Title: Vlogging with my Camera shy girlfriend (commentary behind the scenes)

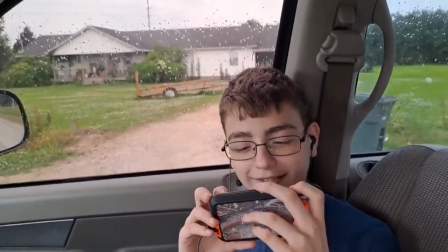0:00 So I wanted to do a commentary of one of my vlogs and this seems like a good one.
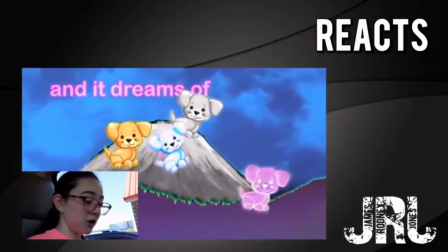0:09 This is when John Ross, he is 14 years old and that was the day before I was picking him up,
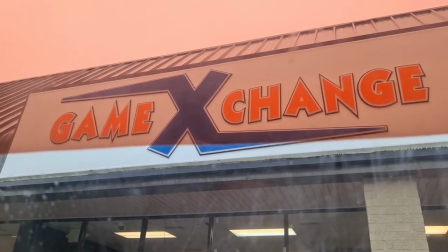0:18 dropping off the other two kids and picking him up. And so he said, let's go to Game Exchange or GameStop.
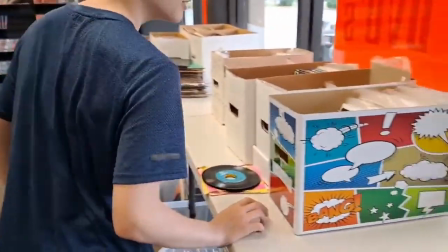0:25 So this is the day before his birthday, he's 13, fixed to be 14.
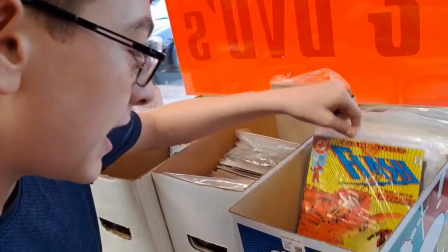0:30 and he's looking through the comics now when i'm filming this what i'm actually
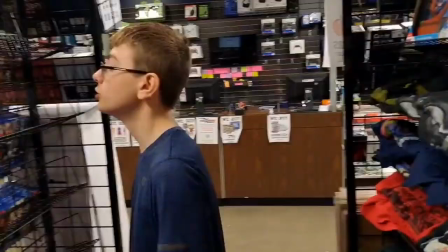0:36 doing is recording and then i'll pause the recording and
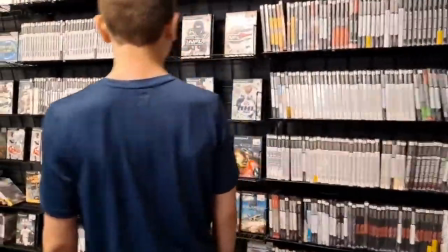0:42 then unpause and pause back and forth so basically a lot of times that footage
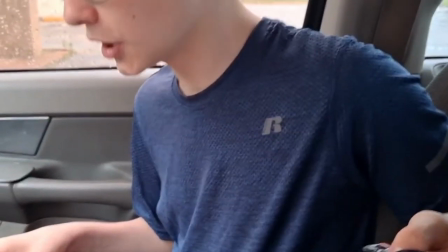0:47 was already edited it would be a few seconds and a few more seconds and then
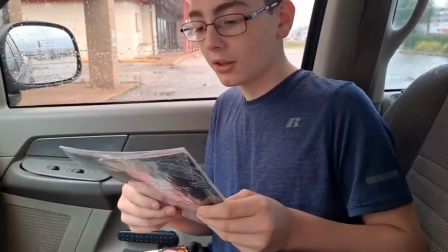0:54 all I'd do was add music in it and mute it.
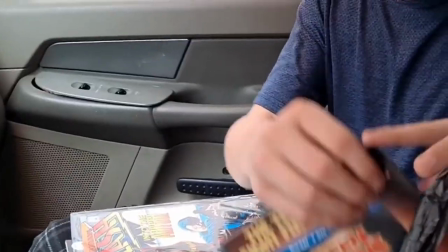0:57 Now, on this portion, one of the things that I did was do crop cuts,
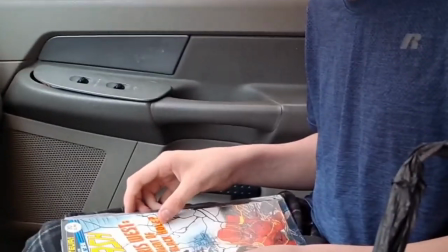1:04 basically where I took the action and did not remove a lot of it,
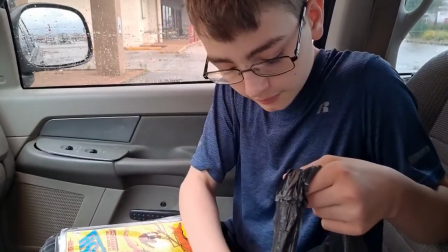1:12 did not cut through and, like, jump to the next portion. It would just be do zoom cuts where I cut the track,
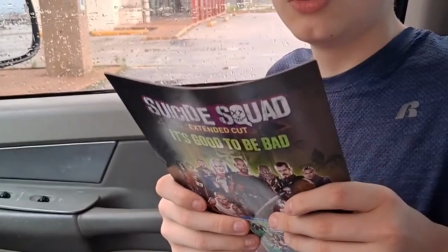1:21 zoom in to a closer spot, and then at another point crop back out to full.
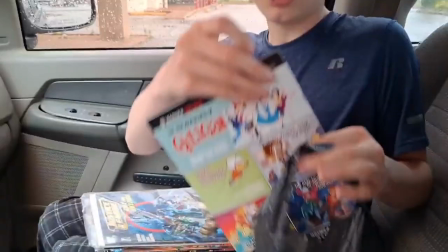1:29 That would kind of break up the monotony a little bit.
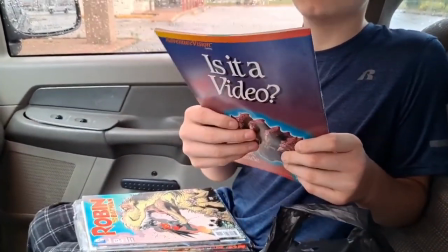1:32 Now, there was a few moments here that I did jump ahead just a little bit to speed the action up.
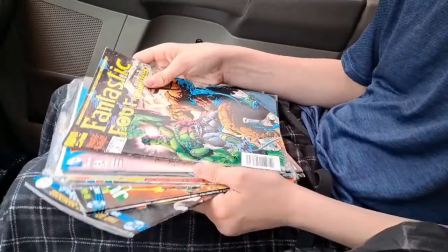1:39 But the biggest part of it was all in that.
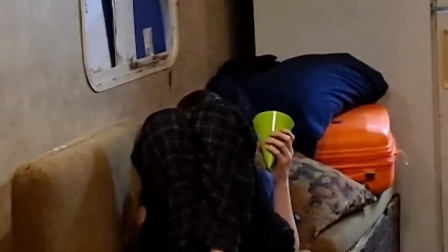1:43 Now, in this particular cut, I actually said his name four times,
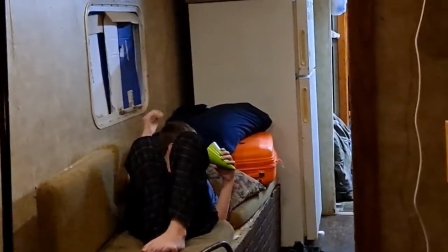1:49 and I kind of thought when I edited it that it was too much.
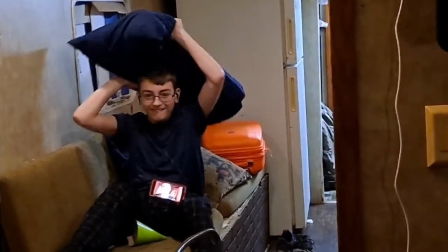1:55 I didn't want him to look like he just totally never listened, even though I'm telling you right now the truth that he doesn't really, you know, it takes a lot to get his attention.
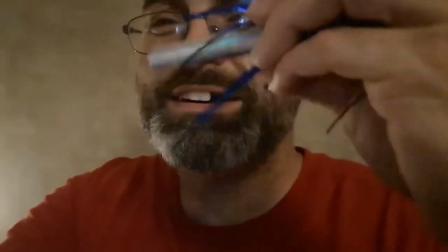2:05 Now, with my phone, I can go from one side of the camera to the other back and forth. so
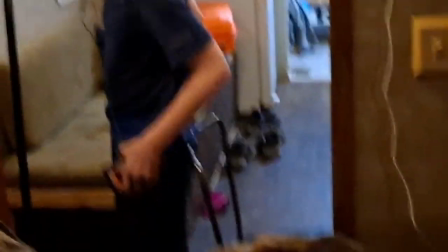2:12 that's what i did i just like changed it from this view to my view back and forth now
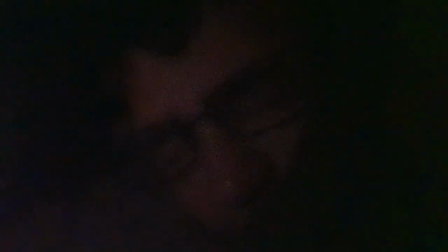2:20 this is the next morning and actually he's laying against my chest and it's just me and him and we're laying there and he's asleep he don't want to wake up he's very comfortable with me but i finally get him up and we
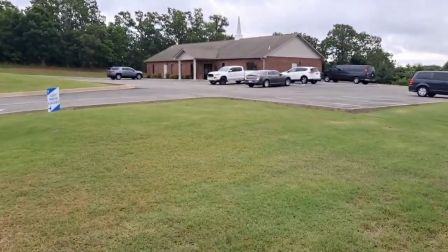2:35 go to church and we have a good little service and
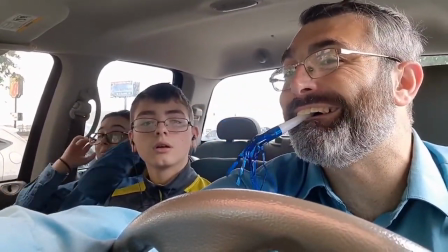2:40 rebecca goes to church on her own vehicle and decides to ride with us
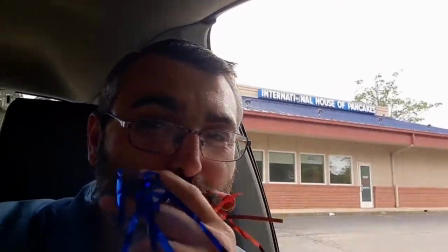2:47 now i guess sometimes she forgets i'm recording because when I say this,
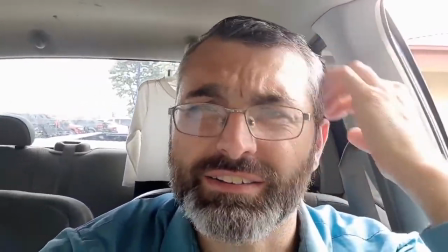2:54 I meant to say toe up,
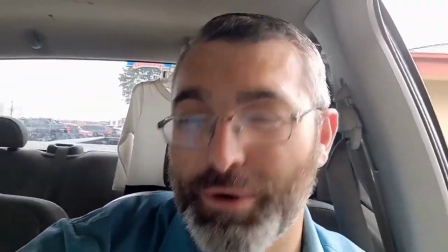3:02 and she's giving me a hard time about it. You see, I get these placement shots.
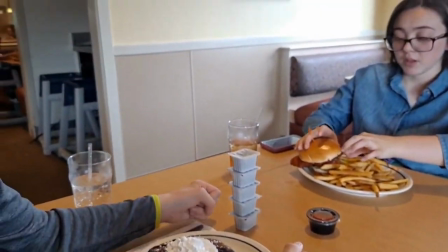3:09 You saw where I had the IHOP, and I panned over, and I didn't get a lot there just while we eat, and that was it.
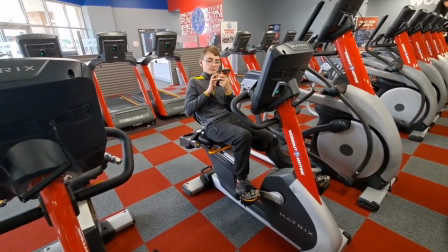3:16 And on to the gym. And here at the gym, I just captured a few things.
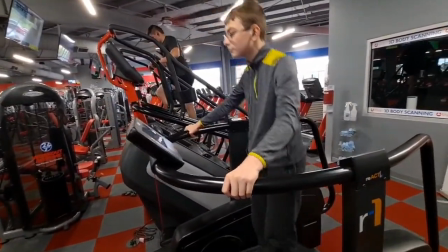3:23 And it's sometimes hard to film in public with people around, but sometimes you just got to get used to it.
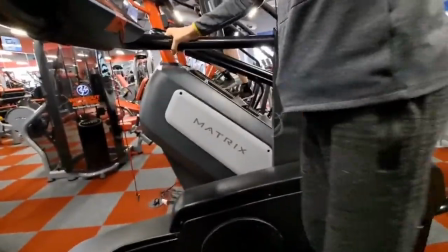3:31 Practice doing it. To where you don't worry about what people think.
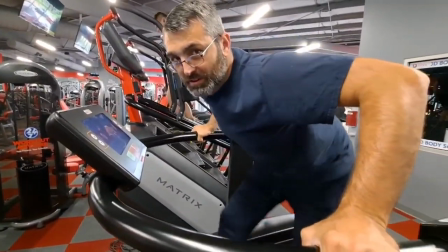3:37 The more you do it, the more you don't care.
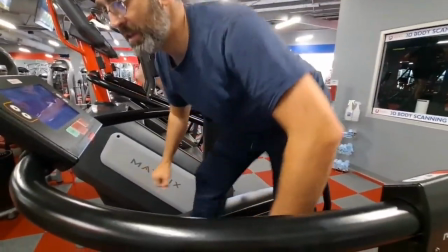3:42 Yeah, I look kind of silly here.